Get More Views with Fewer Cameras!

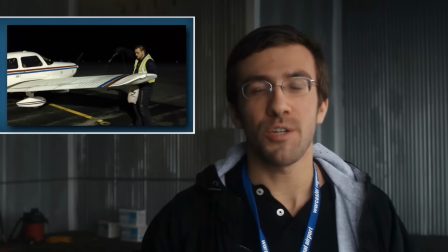4:02 When shooting outside the aircraft, locking the camera down on a tripod is a quick fix if you're alone,
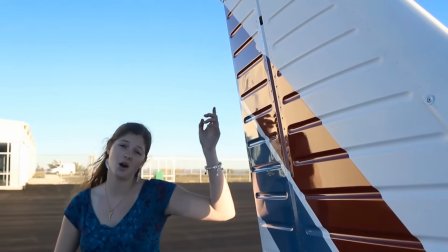4:07 but trying to get that extra camera movement in there makes a huge difference.
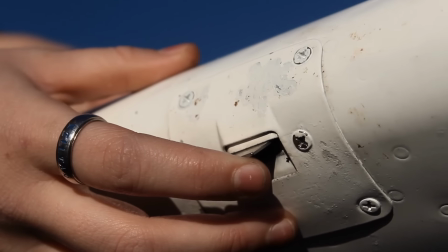4:11 Also use what's called cut-ins to show people what you're talking about in the video.
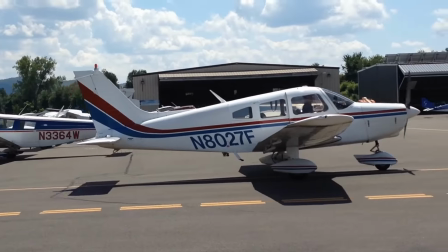4:18 Finally, the biggest way to add production value to an aviation video is with external shots of you flying your airplane.
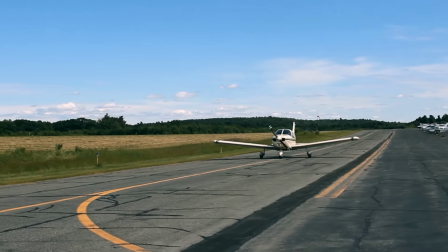4:26 They're the most difficult to get because they require an extra crew member or a friend hanging around the airport.
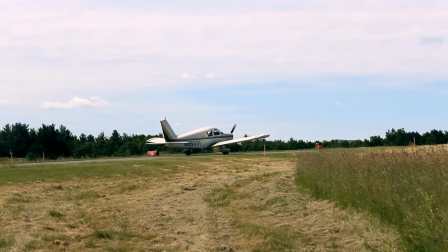4:32 But I think you'll agree, it makes a huge difference too. We may all want to fly airplanes, but when one goes overhead, we still always look up.
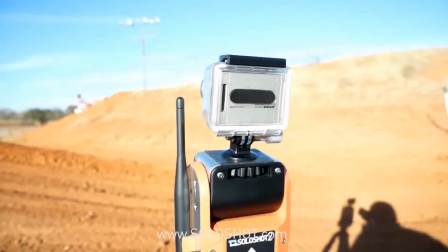4:40 Now for those of us out there that can't afford an extra camera or an extra cameraman, there is a solution.
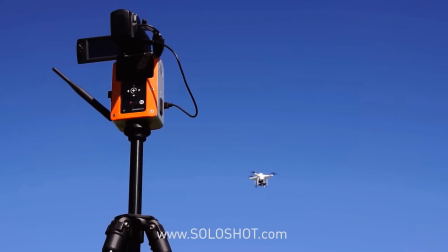4:46 It's called Solo Shot, one of my favorite things to happen to the film industry recently.
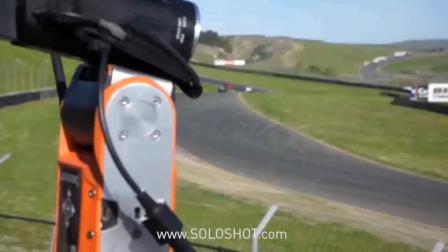4:51 It's a robotic tripod that will follow your movements automatically. Another powerful concept in filmmaking is called the establishing shot.
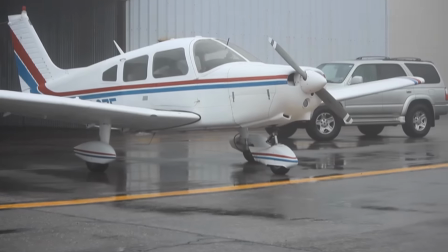5:00 Use wide establishing shots of the airfield or of your airplane to help show your audience the setting you're in.
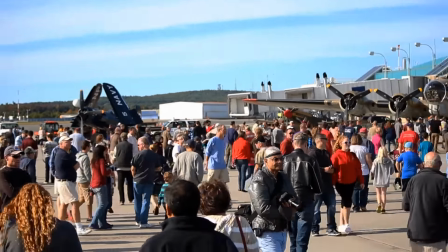5:06 This might be particularly advantageous if you're shooting outside the airplane, perhaps at an air show.
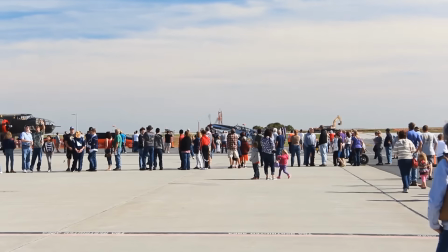5:11 There's an entire other video's worth of information about shooting in crowds, up close with people, or even just the air shows in general.
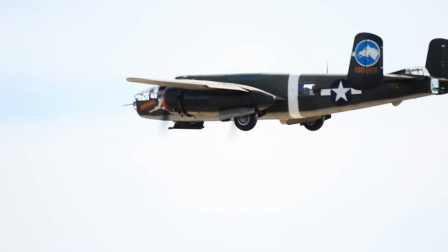5:19 But I think that's where we'll stop for today.
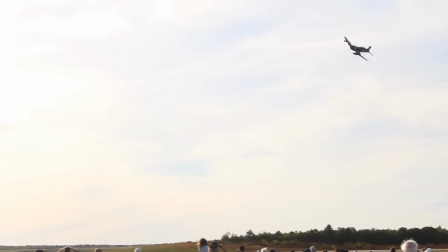5:21 I hope you guys learned something you can take to your aviation filmmaking, and you'll have some cool discussion below about unique ways to show off the best hobby in the world.
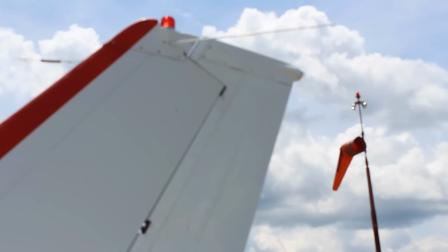5:30 Make sure you're subscribed to my channel so you can get the other aviation tips I intend to bring to you soon.
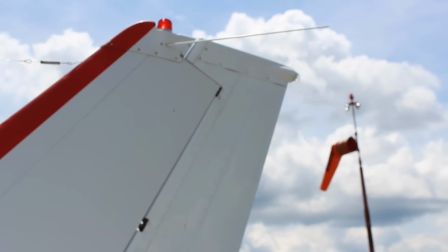5:35 That's it for today, folks. Thanks for watching, and we'll catch you next time on the Friendly Skies channel.